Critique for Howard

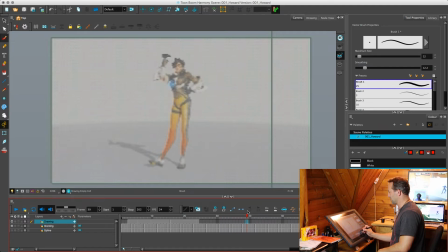[8:20]
I mean, there's some of the elements change, like her focus comes towards the camera, and the arm, of course, after she does the throw, settles down, but you see how it still relates to the other arm. There's still flow throughout this whole thing. And balance, right? If you look at her center of gravity, it's still, come on, draw.
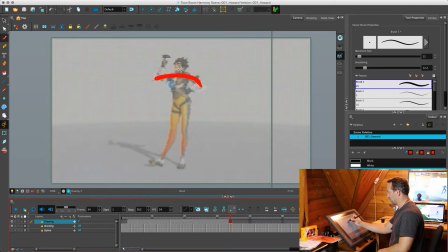[8:39]
It's still over this foot. Now it's drawn. All right. Now when she stumbles and does this part, here's what we want to change.
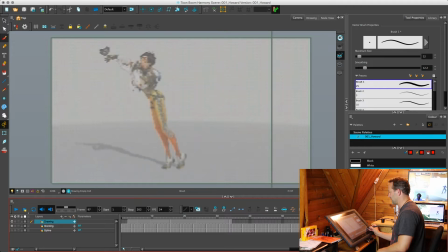[8:59]
Okay? This part here, which makes no sense whatsoever. First of all, her foot's in the wrong place, so she looks like she has a wire on her back that's holding her in place, and she is moving the foot that has weight on it.
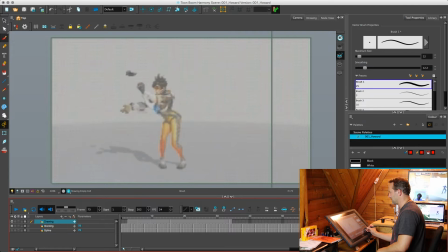[9:17]
So I think when she stretches forward to grab this, that foot's got to come out, and on your character. Like, they can do what they want with this, but maybe it's part of their whole style. Oh my God, just draw.
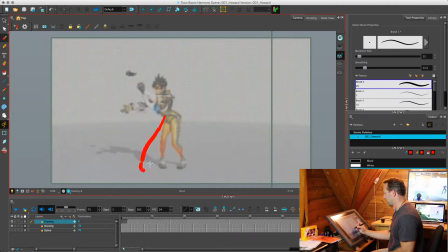[9:33]
You still want to have the foot turned in. I think you'd be better off with a pencil tool. Let me just try that. If she was to plant, oh yeah, he's going faster. There you go. If she was to plant her foot out here, so,
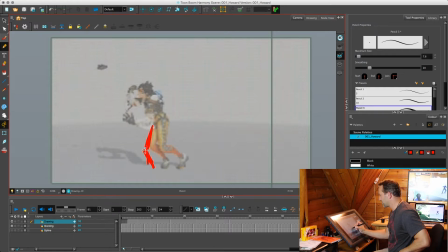[9:55]
well, she could, well, the thing is, yeah, if she has weight on it, she can pivot on it, but she can't lift it up. So once she starts to stumble, I would pivot and get her foot flatter there so that she can logically bend down into this.
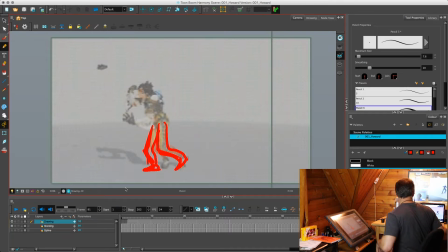[10:12]
Actually, let's tell you what. Let's stop dealing with her. We know what she needs to do. Let's look at your character.
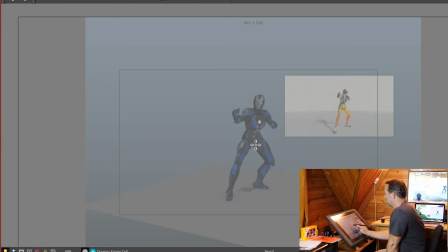[10:18]
Okay, right off the bat, there's a little bit of a difference between the attitude in her pose and your character's.
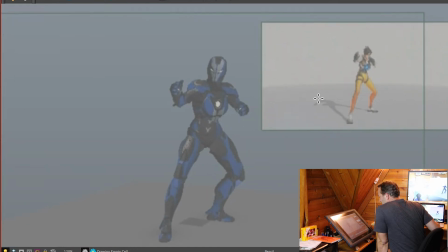[10:27]
She's got her fists up, right? Like she's boxing or defending herself, right? Your guy, is this a guy or a girl? Girl? Okay, she's got her guard down. And the fact that she's got her hand down here means that, you know, she's not defending herself properly.
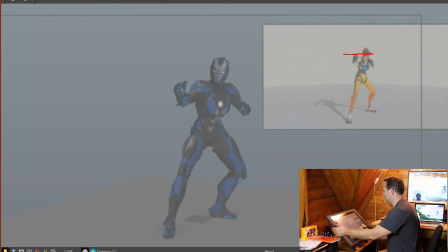[10:47]
Look at where the hand is in relation to the face on the other character, right? If you want to get, you know, if you want to get your defense up, you get that arm up so it's blocking your face. So if a punch comes in, you can block your face, right? Same thing with the other hand. It's useless down where it is.
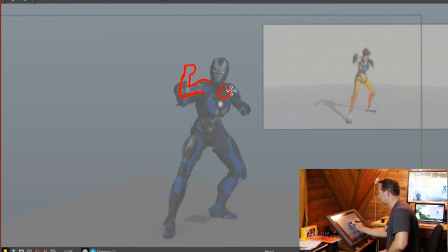[11:08]
You need to bring it up. Now, you don't need to have the other one visible. As long as the elbow is visible, you'll know where the hand is, right? So if the hand's up like that, then that character's defending themselves. Now remember what we've talked about in the past with like rest side and busy side?
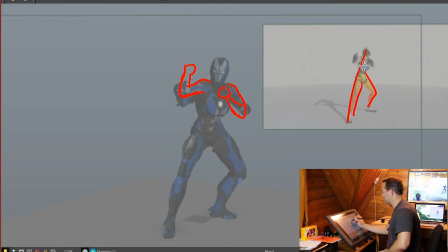[11:27]
It's clear what the rest side is on that character, right? With the way you've got the hips kind of thrown back on yours, you've created kind of two busy sides. So if you want to simplify this silhouette,
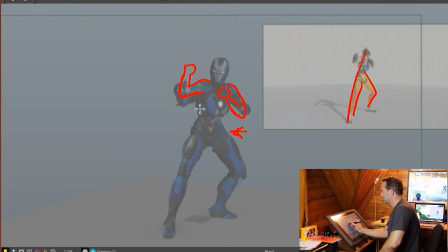[11:42]
push the hips out towards camera a bit so you can get more of a smoothness to this. It means that the chest will come forward a little bit, maybe.
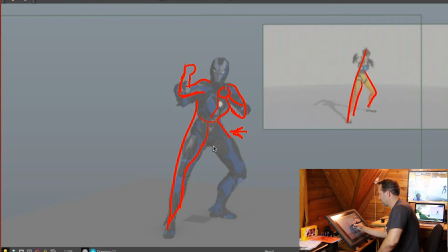But you'll get this smoothness here, and it'll push in more there. All right.
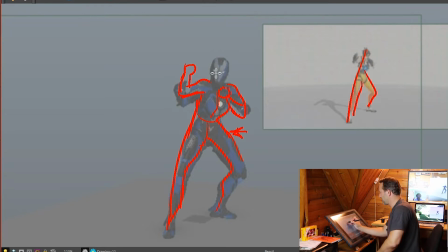[12:11]
And also, if this is a defensive sort of pose and they're ready to fight, having the head up like this, or the eye angle up, kind of defeats that as well. I would keep the head back, but angle it down a bit more. It's a lot more kind of ready for battle than having it angled up.
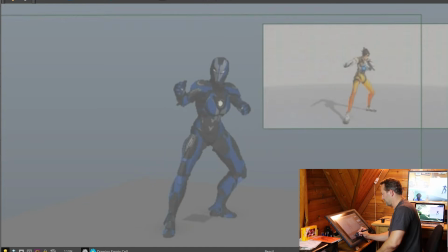[12:31]
Okay, so here comes the push. And the first thing is you've put this poor girl's knees under so much stress throughout this shot. I feel her pain throughout it all. Here's the rule.
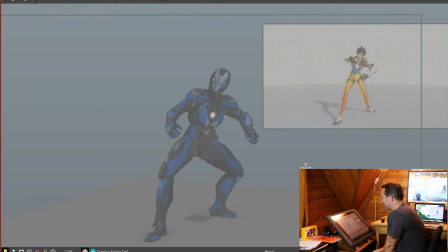[12:46]
I mean, if you ever have gone to the gym or anything like that, or done any kind of sports stuff, if you don't have your knee over your foot, if you're looking from the front and you throw your knee out to the side and you've got your foot like facing forward, and your knee is like out to the side this way,
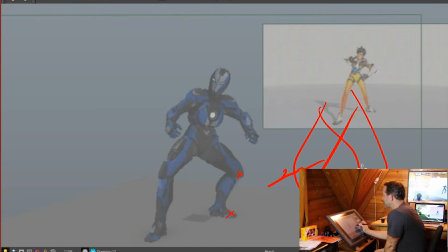[13:05]
or you pull it in too much to this side, you're going to really damage your knee joint, right? You've got to try and keep it balanced over your knee. So if you're going to turn your knee out, your foot has to turn too, right?
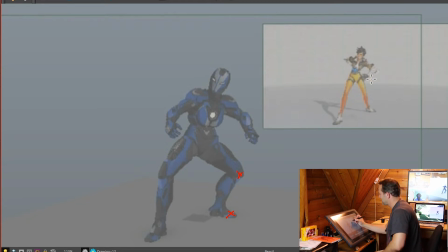[13:19]
So if you look here, I mean, there's limits to it, right? She has her knee starting to come forward, like it's coming a little bit more towards camera here, and yet her foot is still sideways.
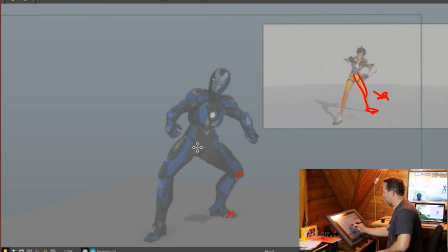[13:31]
So there is a bit of play with that. But what you've done here is you've tried to stretch the foot forward while the hips are hanging back here and still turned towards camera, and this leg, you've pointed the knee out the other way and you're trying to push kind of backwards with the foot.
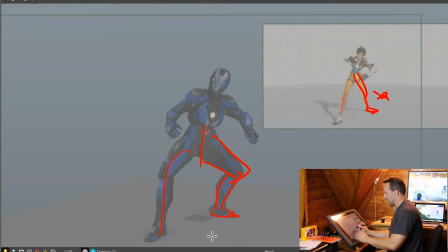[13:51]
All right, sort of like doing the splits, which is incredibly awkward and not a powerful position, right? You want to be pushing with all the strength you can, but only the strength that you need to. Remember, people will only use as much energy as is necessary to perform a task.
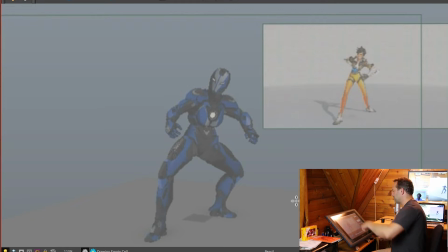[14:11]
You won't put excessive energy in or put yourself out of position to do something if there isn't a real need for it. So again, look at this angle, right? Look how smooth that is. So get those hips forward.
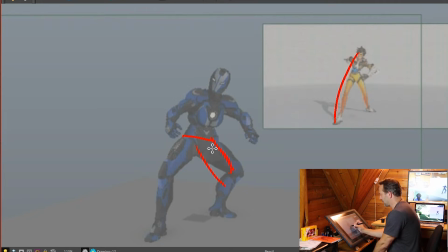[14:24]
What she's doing by pushing with this leg and turning that knee in, right, in towards camera. Yes, stop bothering with that. If this is like the kneecap here, then
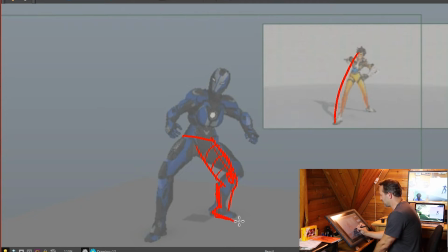[14:42]
this foot is going to start angling, like you're pushing from the side of the foot a bit, right? That knee is now coming, you know what I mean? It's like towards the screen, but that pushing with that leg shoves the hips, so the hips will be out here more and turning towards camera.
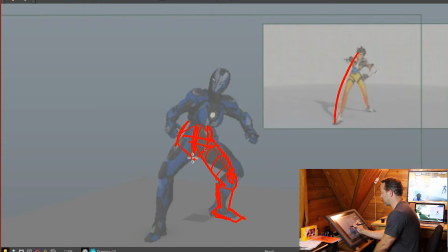[14:59]
It'll actually be angled past us right now. which puts this leg like shoved forward, and it's starting to slide. Right, so you want to get that foot sliding forward. You can enhance this even more if you want.
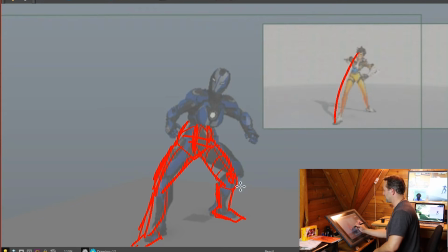[15:16]
And as she does that, as she pushes, she's not just pushing forward, she's pushing up too, right? So it sends the hips that way, sends the torso up that way, forward and up. That's why she's starting to stretch out here, right?
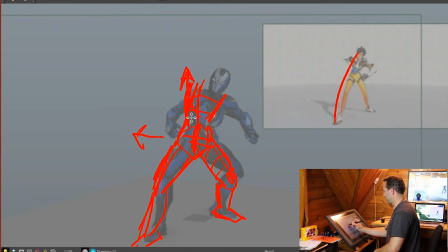[15:31]
You get this twist in the torso, and the hands coming out. Now the other hand, look on your character there, right? The hands start to fly out to the sides.
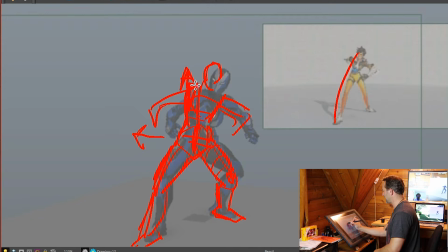[15:46]
Torso forward, the head's starting to hang behind. Do you know why that is? Why is the head the last to go? Nope. Yeah, well, yes, but what causes that overlap?
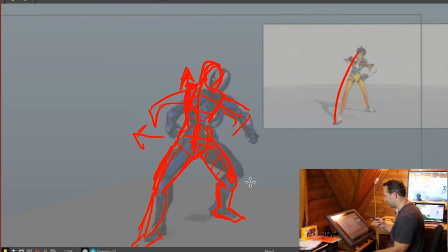[16:03]
Remember what I've taught you before. It's not gravity, it's inertia. Okay? You always have to think, where is the energy being created from and where is it going? So where is she pushing from? Like, where is the energy coming from in this case?
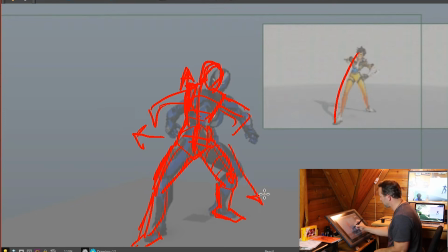[16:26]
Yeah, well, she's pushing down on the ground, right? Down and back. And good old force pairs, remember your physics, the ground is pushing back with an equal and opposite force.